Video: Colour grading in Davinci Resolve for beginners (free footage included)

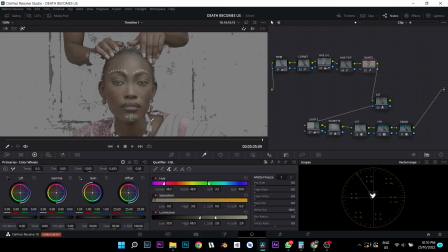20:47 So plus to just tap around your neck. I'm just tapping around the neck so that you can get a proper selection. Alright, the minus where you don't want. I think this place has a bit of skin tone color, that's fine. But now I'm getting pink. I'm getting this pink, which is what I don't want.
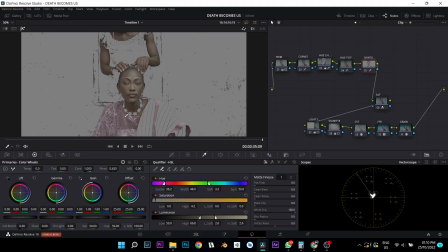21:06 Why is selecting this pink is because it's a bit transparent, so it's picking up our skin tones inside. So don't really worry about that. Just try to get as much as you can, the best clear key as much as you can. So like it right here. This is okay for me. I'm going to do this.
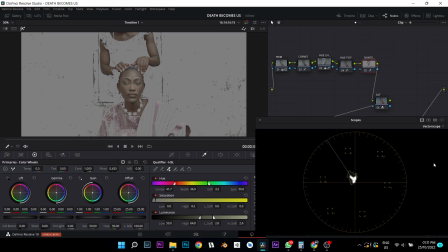21:24 Then in my virtual scope, let's see. Let's feather this stuff out a bit.
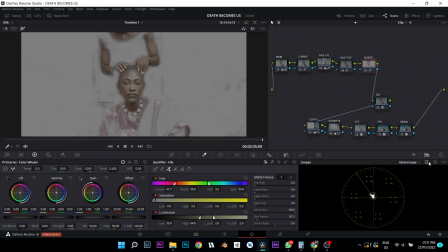21:32 Feather it out a bit right there. Like it right there. My virtual scope is a bit away from this skin tone line.
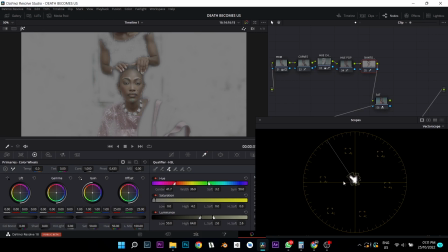21:40 You can see it's moving towards the yellow a bit.
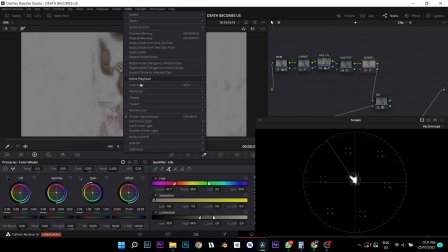21:43 So with my printer lights on, color, printer light hotkeys, full printer lights, you can see your settings here. This is what they do. If you have a number pad, your plus on your number pad is to increase your offset, plus is to increase, enter is to decrease.
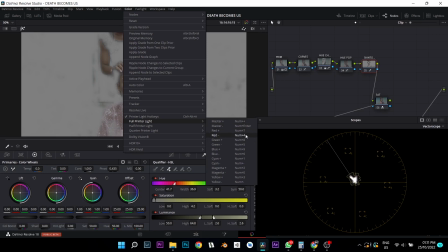22:00 You can see it here. To add more reds, number pad 7, to remove reds, number pad 4.
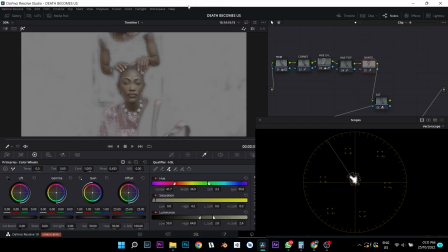22:05 So just memorize this. Alright, so now as you're showing yellow for my printer lights, what is yellow here?
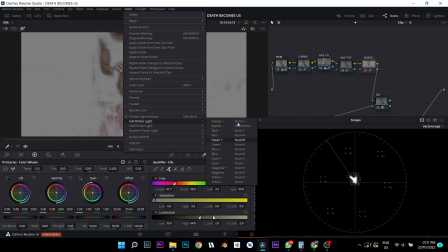22:15 You can see yellow, number pad 3 and number pad full stop. So let's go, let's try to take more yellow out of the shot because your skin tones are going towards yellow.
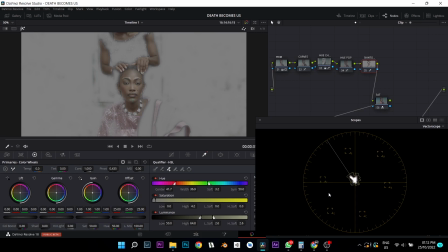22:23 You can see this Y stands for yellow. So minus from yellow, oh my goodness, undo. So now what happened is that I did not turn my number pad on. So now let me turn my number pad on. Alright, so minus, you can see it's going away from yellow. If I took it too far, look at it, it has gone away from yellow.
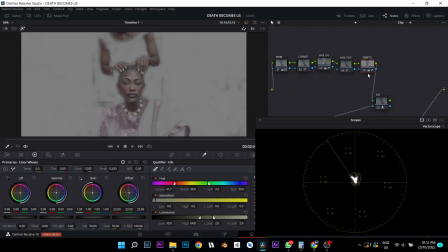22:42 So by pressing 3 on your number pad, it goes back to yellow. So right here, just on my skin tone line, I like that.
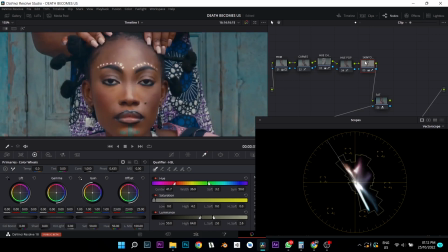22:49 So let's go down to the skin. Before, after, beautiful. You can see how yellow and muddy this is, but beautiful, beautiful.
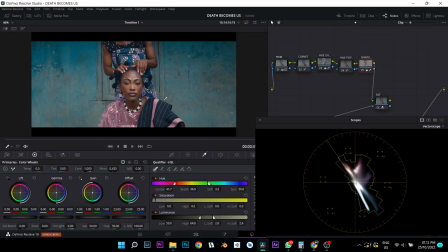23:03 Now again, I wanted to go for this pink skin tone look thing because like in Joker, you have a pink, that skin tones are actually around pink, I think. So you can be stylized with the pink tones, but just do it right.
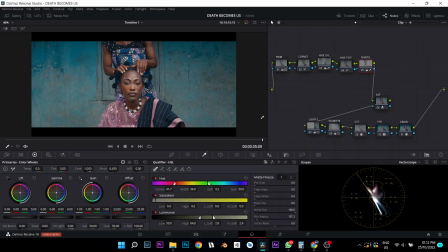23:16 Don't be overboard with it or to look fake. So let's go.
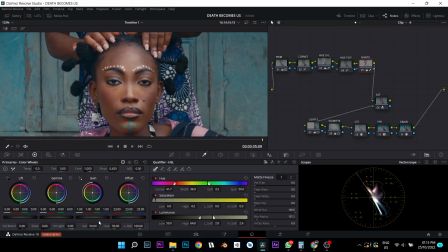23:21 Okay, I think my skin tones are a bit dark. Let me just boost it up again with my game. Let's boost it up so I can stand out more. Then with my pink, I can use my tints just a little, not too much. Now my skin tone is way too saturated for my liking right now, so I can drop my all in my skin tone node.
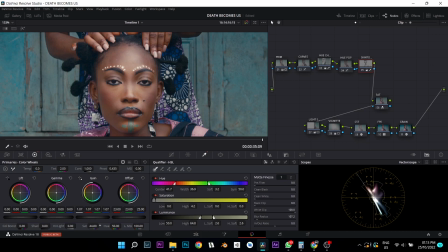23:37 By the way, I can drop my saturation down just right here because I'm going for this saturated look.
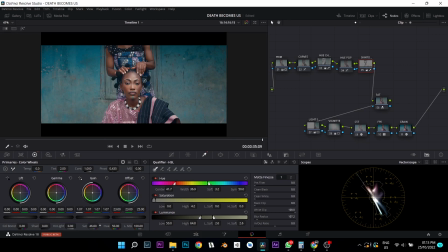23:44 Okay, now this is way too much, so take it back up again right here. Maybe take my tint just to 1. Beautiful. Before, after, before. Some guys might like this. I'm actually liking it a bit, but it's not correct, so I like this more.
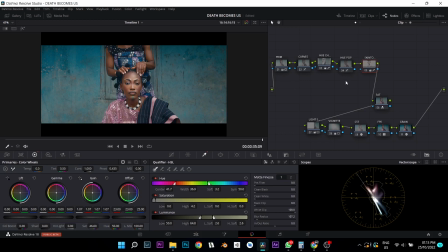24:01 And I think this is way too much. Now looking back at it, let's take my pinks out a bit. So I'll add more yellow with 3, maybe like this. All right here, I like it perfectly balanced. So you can call it quits here.
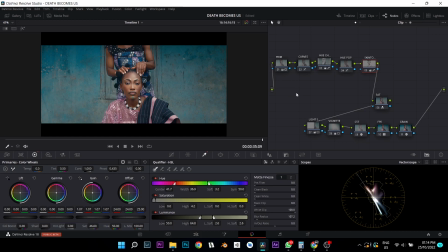24:18 This is actually beautiful right now. You can call it quits. If there's anything, let me see, what should I add? Maybe in my primaries I can add a little bit of warmth.
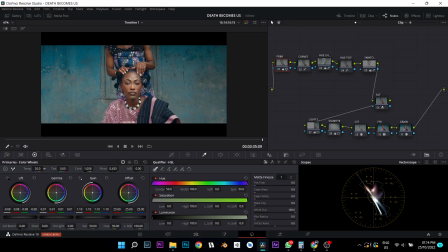24:33 Just not too much, just a bit. Like, let me go with 10. You know what? Let's go with 2.
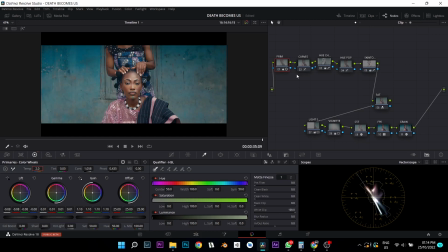24:50 I think that's fine. Yeah, just a bit of warmth. Maybe a bit of pink.
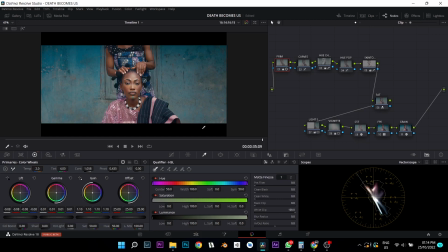24:56 just slightly. All right, right here is beautiful. You can call it quits. I think I'll actually call it quits here. So let's turn everything off.
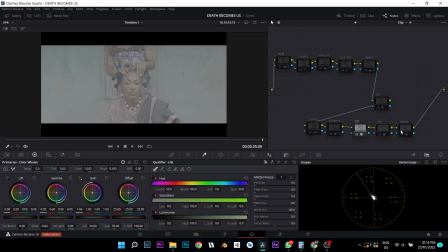25:06 CST, FPE, grain, SAT, primaries, curves, hue change, hue pop,
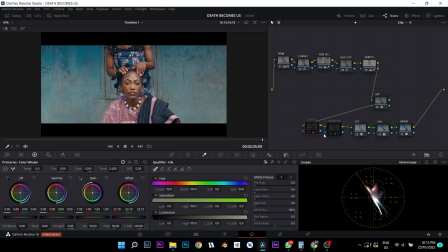25:19 skin tones, light reshaping, vignettes. Quite beautiful. And let's go full screen and play it.
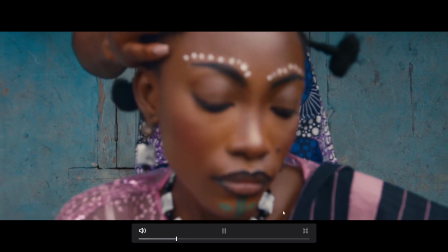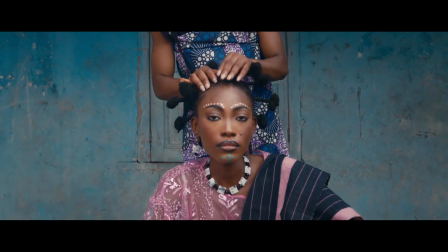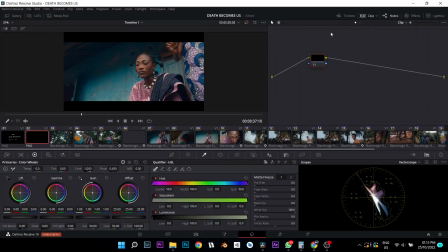25:38 Okay, so I think it's entered the next clip here. So that is just it.
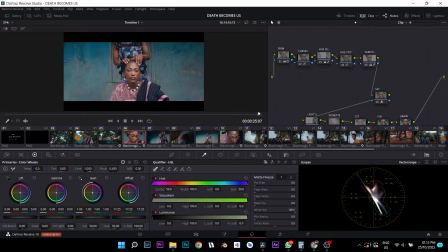25:44 Simple, no complex stuff like that. I can really go more complex and start adding like halation, glow, some other things, but right now this is as good as can get. So do I still have more time? I don't want to make this tutorial a bit long, but let's just try and do a quick breakdown of this.
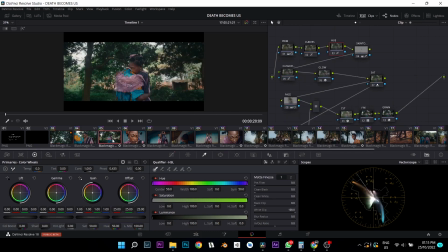26:04 Let's do a quick breakdown of this. Oh, I think I'll use this instead. All right, a quick breakdown.
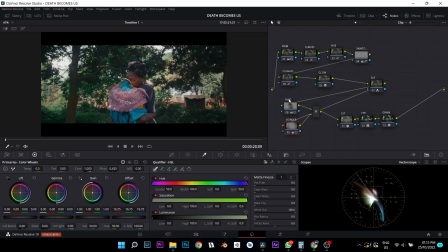26:09 So you can see my nodes here. For this, I use the parallel node for my vignette, a parallel node.
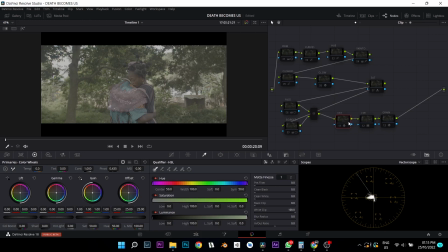26:15 Then, so it's still the same process. Let's turn everything off. CST, FPE, grain, SAT,
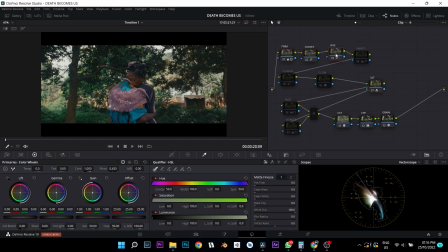26:25 primaries, curves, hue. Now this is my hue change. What I did here was that I don't like these warm green leaves that are here because it does not follow the palette. So changing a leaf from green to another color can really make it look ugly.
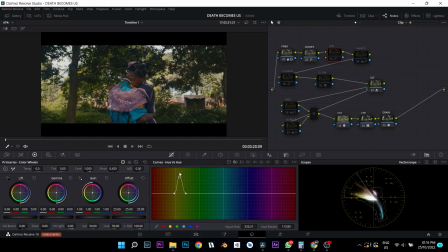26:45 Let me show you that. If I use my hue versus hue, I try to change it to, let's say, where is it? Okay, sorry, my node was off. So if I try to change it to another color, it looks very weird and artificial. So I'm not going to do that right now.
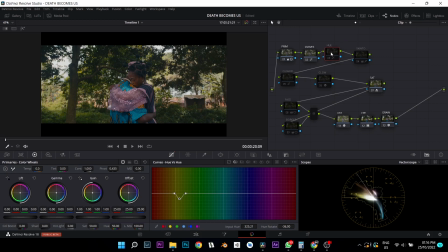27:03 I'm just going to leave it the way it is. So the best thing to do about that, if it does not follow your color palette, is to desaturate it, like I did here. I desaturated it. I made it a bit greener though. I made it a bit greener, then I desaturated it.
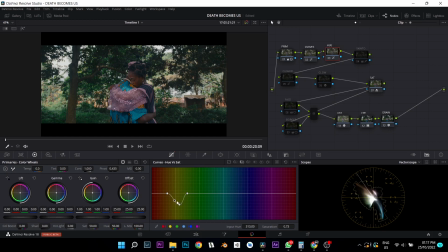27:16 You can see that from here. I made it desaturated, so it just makes the color not so out there, and it's beautiful.
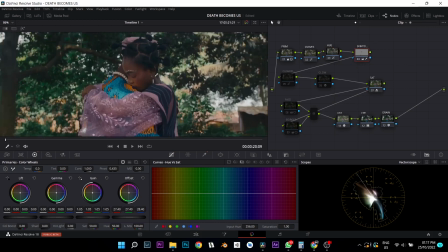27:24 So the next thing I added was my skin tones. You can see here, before, after, just made the skin pop a little.
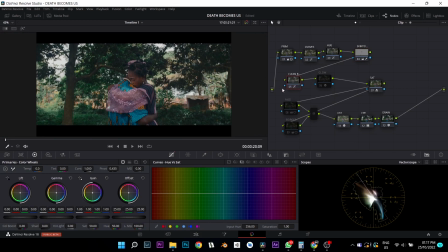27:31 Then my clean blacks, which I did not add in my previous footage. I think I made a mistake with that. So my clean blacks, just to make your blacks blacks and your whites whites.
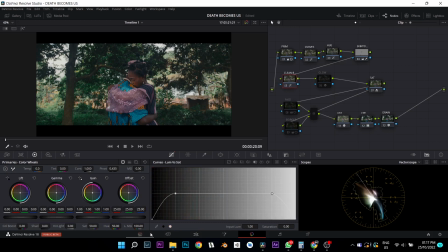27:39 The way you do that is here, just desaturate this, take it down, so your blacks blacks and your whites whites, and that's it. Then that add glow. Yeah, I added a bit of glow so I can make here pop and make it look dreamy.
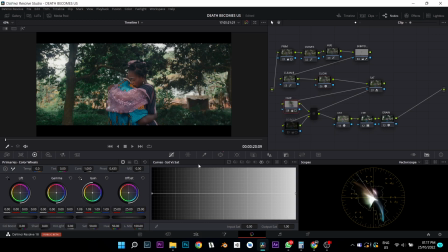27:54 Then my face vignettes, all I did here, like I said, I tried to follow the light's direction.
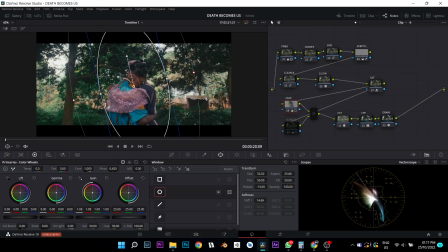28:01 So still shot on Blackmagic. So I just made them pop out, make them the center of attraction before, after, then I darkened the edges.
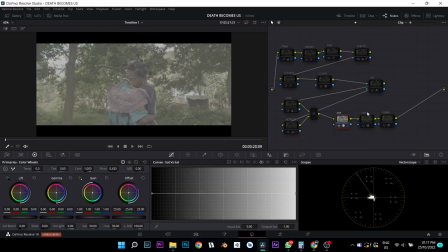28:11 So that's pretty much it. Let's do a recap. CST, FPE, grain, SAT, primaries, curves,
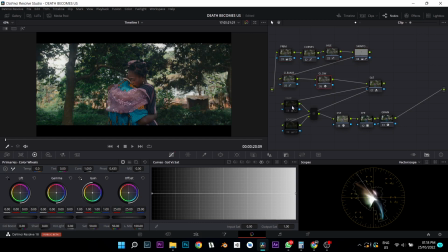28:19 hue, skin tone, clean blacks, glow, face vignettes, border vignettes, and that's all. So thank you guys for watching this video. I hope I explained it properly, and I hope you got a thing or two from this tutorial. That's it guys. See you next time.